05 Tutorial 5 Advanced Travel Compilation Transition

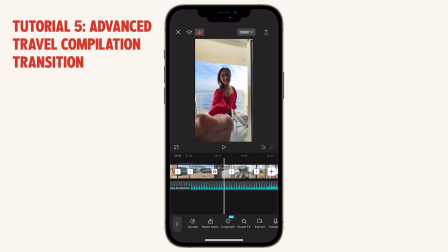33:04 So if you look at the sound wave of this song,
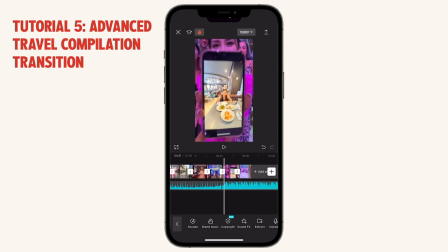33:09 you can see where the individual beats are, and you can also see where here, this is clearly where the beat drops, right here. So we're gonna crop, split here, delete the first part, and just move this forward.
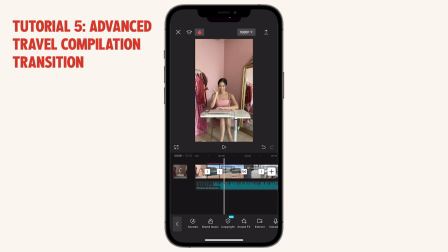33:25 And let's crop it until we can find the right part of the song. Oh. Move it around here.
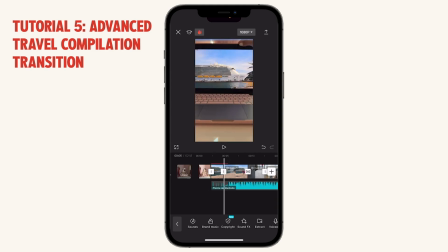Okay, that looks pretty good. That sounds pretty good. So we're gonna drag the rest of the music clip to the front.
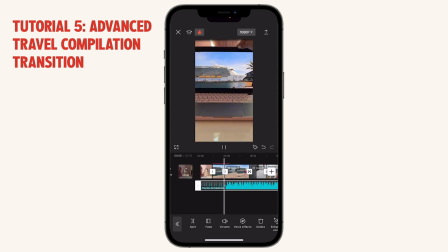That looks good. Now that we have the music in here, we can start to go in and really speed up all the clips so that it's speedy, it's fast.
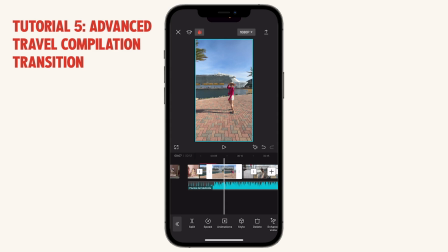34:18 Every transition is roughly 2 to 3 seconds, so it doesn't drag on for too long. So this one is 4.7 seconds, clearly too long.
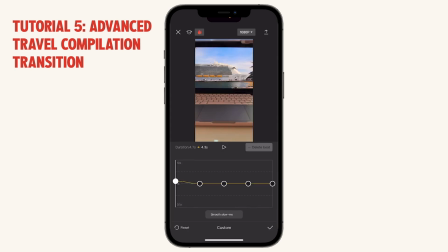34:26 So we're going to go in speed curve, and let's start speed ramping this. Let's say We want the overall speed to be at 1.3 to 1.4 maybe, at least.
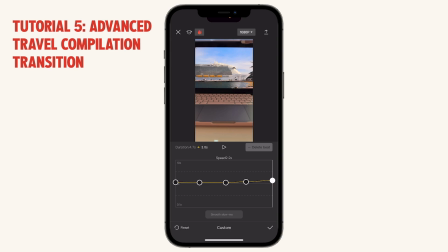34:42 But the wipe up can be faster, maybe like at 2x. Okay. It's looking pretty good. So let's play it.
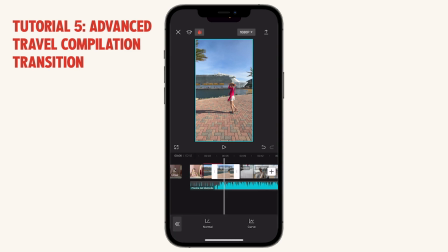35:03 Okay. Right now what I'm seeing is that this blend is taking too long, and you can see the blend start from here. And so that's not really what we want. So let's reduce the number of seconds.
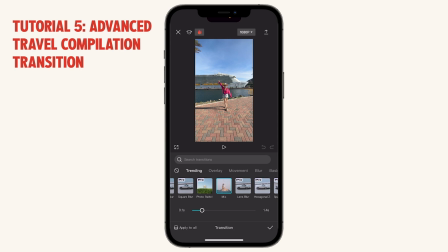35:22 That's much better, right? So when you find that the transition between the two clips are taking too long and it's looking unnatural, you just want to go back in and reduce the number of seconds that it takes of the duration of the transition, okay?
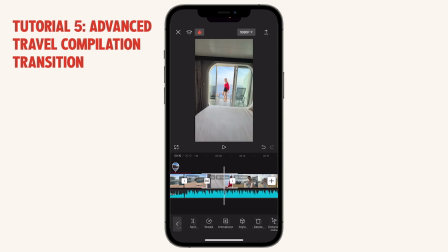35:41 Okay, now this is definitely too slow. Usually whip pan up is not so slow.
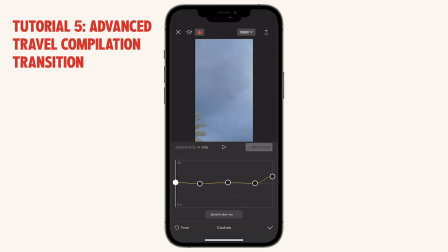35:47 This clip is also 3.2 seconds. We can definitely speed it up. Let's again speed ramp the beginning. Let's say it's pretty slow, so I'm going to do 3x. I saw walkover pretty slow, so I'm going to also speed up this middle part.
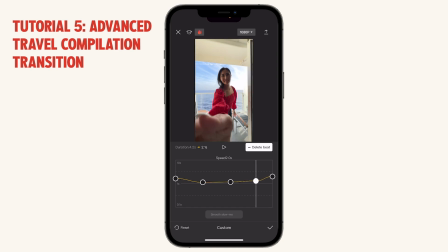Okay. Now it looks maybe a little fast.
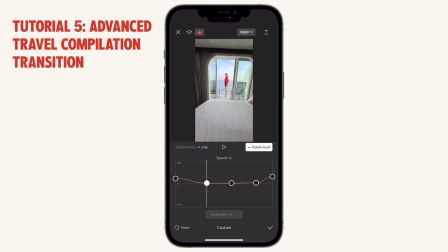36:18 So let's just make minor adjustments.
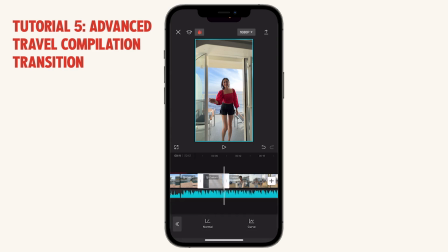36:22 It's all about just keeping making small adjustments until you get the right mix in terms of the music, the speed, and everything.
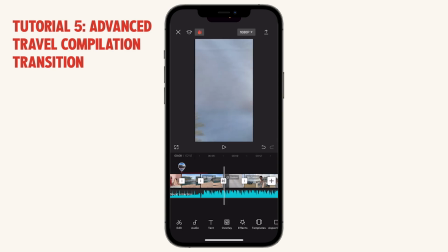36:38 I also like to match every wipe or transition with the beat. So you can see here, first of all, of course, the beat drop happens when you close the laptop.
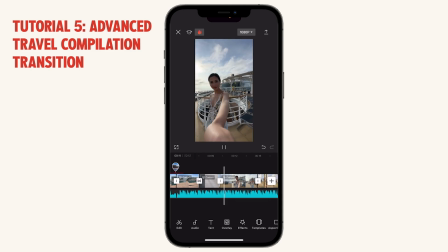36:52 You see that song? This is a good spot to wipe because there's a beat to it too. Okay, let's continue. Let's speed it up. Let's take a quick look.
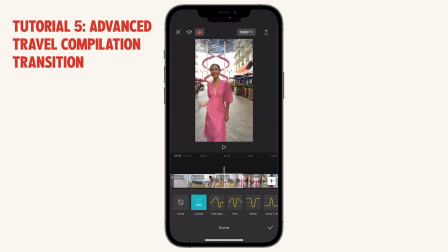37:12 Okay, that looks good.